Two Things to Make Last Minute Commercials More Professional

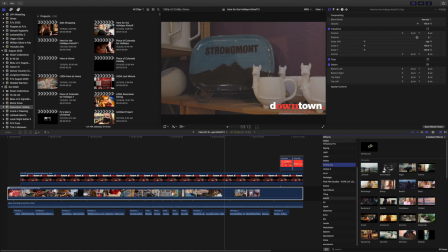8:13 Join them all together, and instead of grading each clip, I can go right into FilmLook, drag this on,
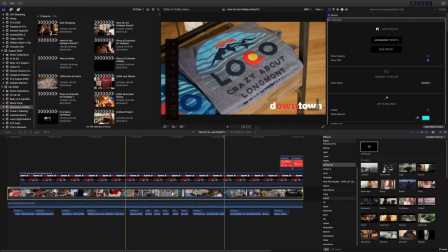8:23 and now it's create this, and it starts with some presets, and I'll show you the preset that I use.
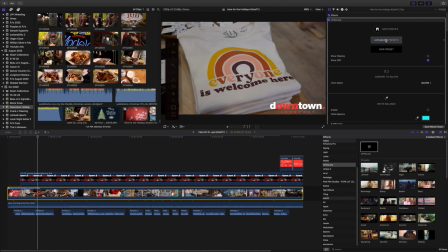8:28 But what's great is you drag this on and it immediately starts. So I have some presets I can use here. This window pops up and it comes up, and I use this preset called Coast.
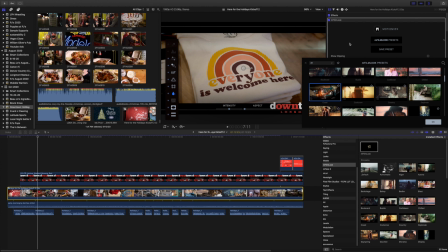8:42 You know, really boosted the colors, made everything kind of saturated and poppy. And what I did though is I brought back some of the stuff. So in Motion VFX, you have some choices. You can control, convert it to Wax 709, white balance.
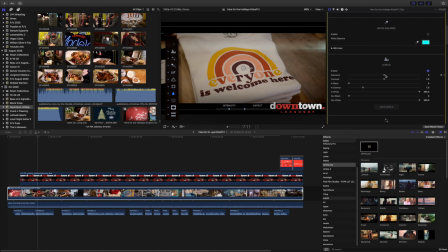8:58 You have your levels here, and you just enable the little box. You can control the levels, add a little contrast, maybe bring the blacks deeper. This kind of applies an overall look to it. I'm going to increase the vibrance so you can see just a little.
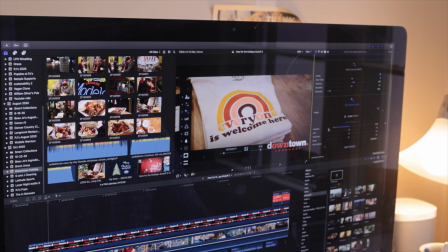9:18 On-screen flare if you want it. I actually like the flare just with the intensity brought way down. There's LUT. I have the preset LUT in there, and you can adjust the intensity of the LUT. And that LUT was part of the Coast preset. And then you have some fun looks.
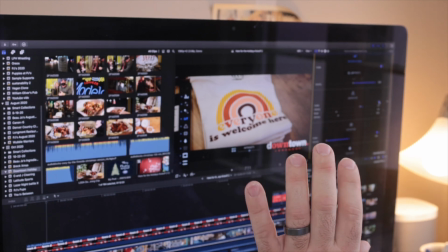9:36 One is aberration. Kind of gives
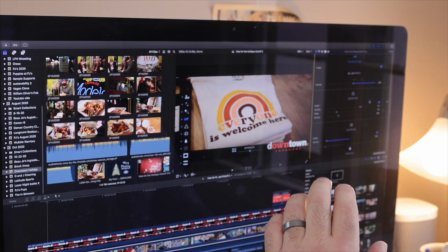9:41 the image kind of a softness or a ghosting, and I think it's a pretty nice effect.
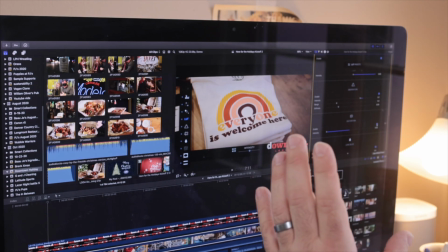9:48 Distortion is like a lens bulge, and you can see
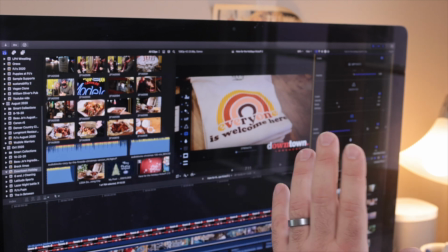9:54 on just a little just gives it a look like it's a vintage lens or something.
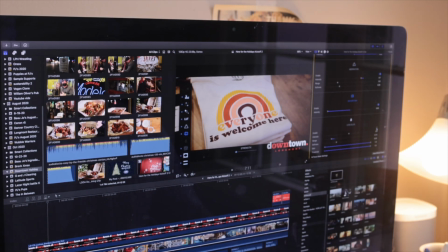9:59 And then you have lens blur, and you have a bunch of different choices about that. I'll show you how you have this range here. So it's essentially blurring out the edges of the frame, the top and the bottom, kind of
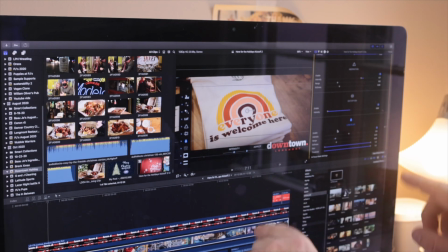10:16 simulating what it would look like if you had a lens that the outside edge you were getting chromatic abrasion
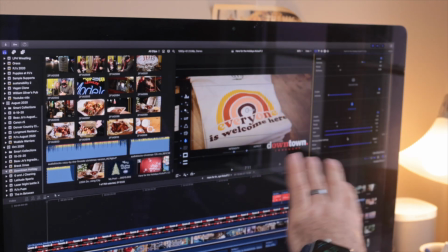10:24 and you were having issues on that side.
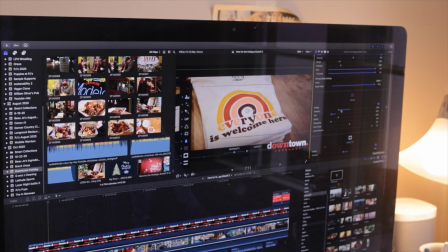10:27 There's grain, and grain again you can crank up the intensity, and that gives it just that
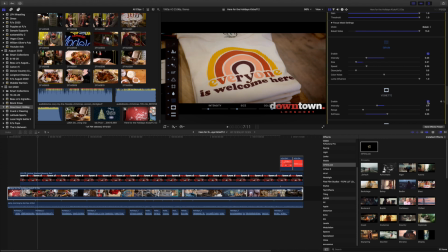10:34 film texture, the old classic film vignette. You can see it off and on. Adds just focus to the center image, and then it has letterbox preset with that preset, but I didn't use it. I dropped it out, and I did the effects all under the graphics,
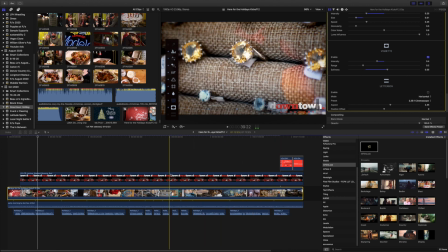10:52 so there's that logo stays nice and sharp, but my color improves
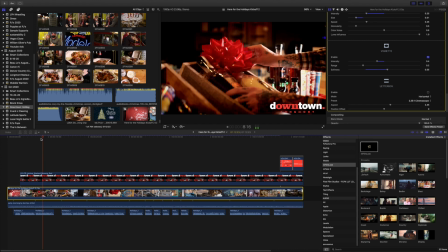10:59 dramatically, and there's consistency between the clips, so everything has a nice,
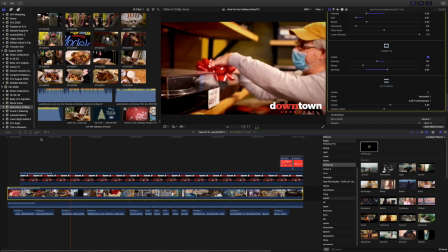11:04 consistent, almost nostalgic film-like look, and it was super easy to do.
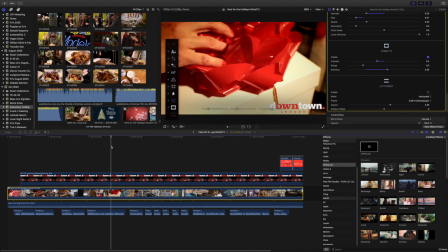11:13 Here is, I want to show you the clips just side by side so you can see what it looks like graded and ungraded with the MFilmlook. And I may have gone through a couple of the clips, just tweak them a bit,
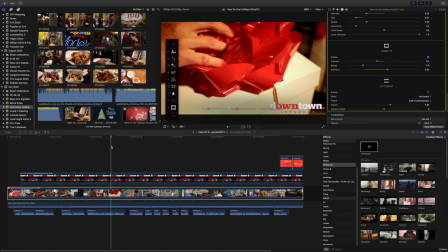11:28 but the bulk of this was just almost like slap it on, make sure it looks good, and ship it out.
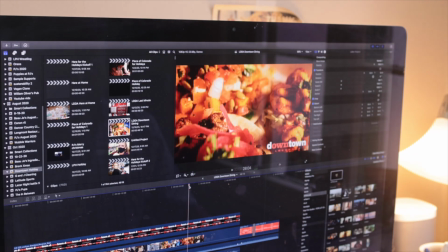11:34 Dining, again, same LUT. But this one I had to shoot a little different because I had
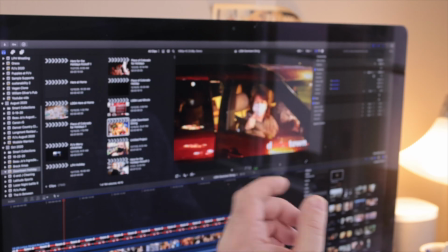11:43 I was shooting food, so I brought a light, brought it at night, got it there,
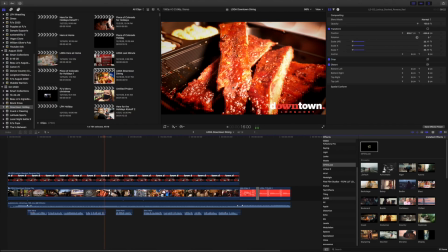11:51 just to fill it in, give it some life.
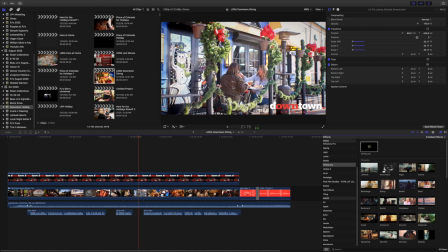11:56 Again, this isn't a traditional shoot where I'd spend hours setting up the lights.
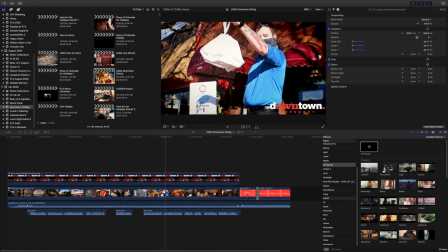12:01 This was what you can get in a limited amount of time.
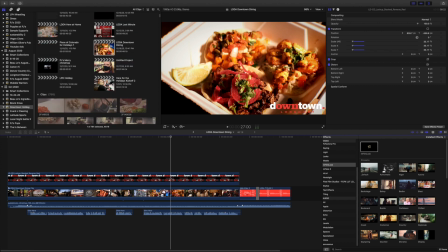12:06 And I'm going to show you just one cool shot for you,
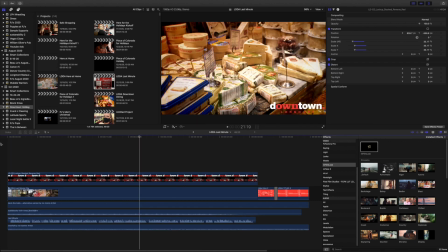12:11 for you nerds out there, and it's just last minute gifts. And I want you to look at this front shot.
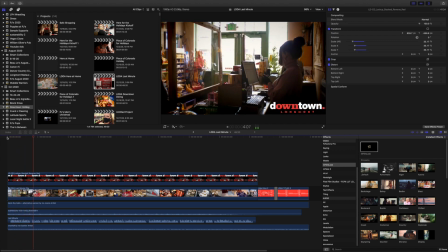12:18 It's not a drone.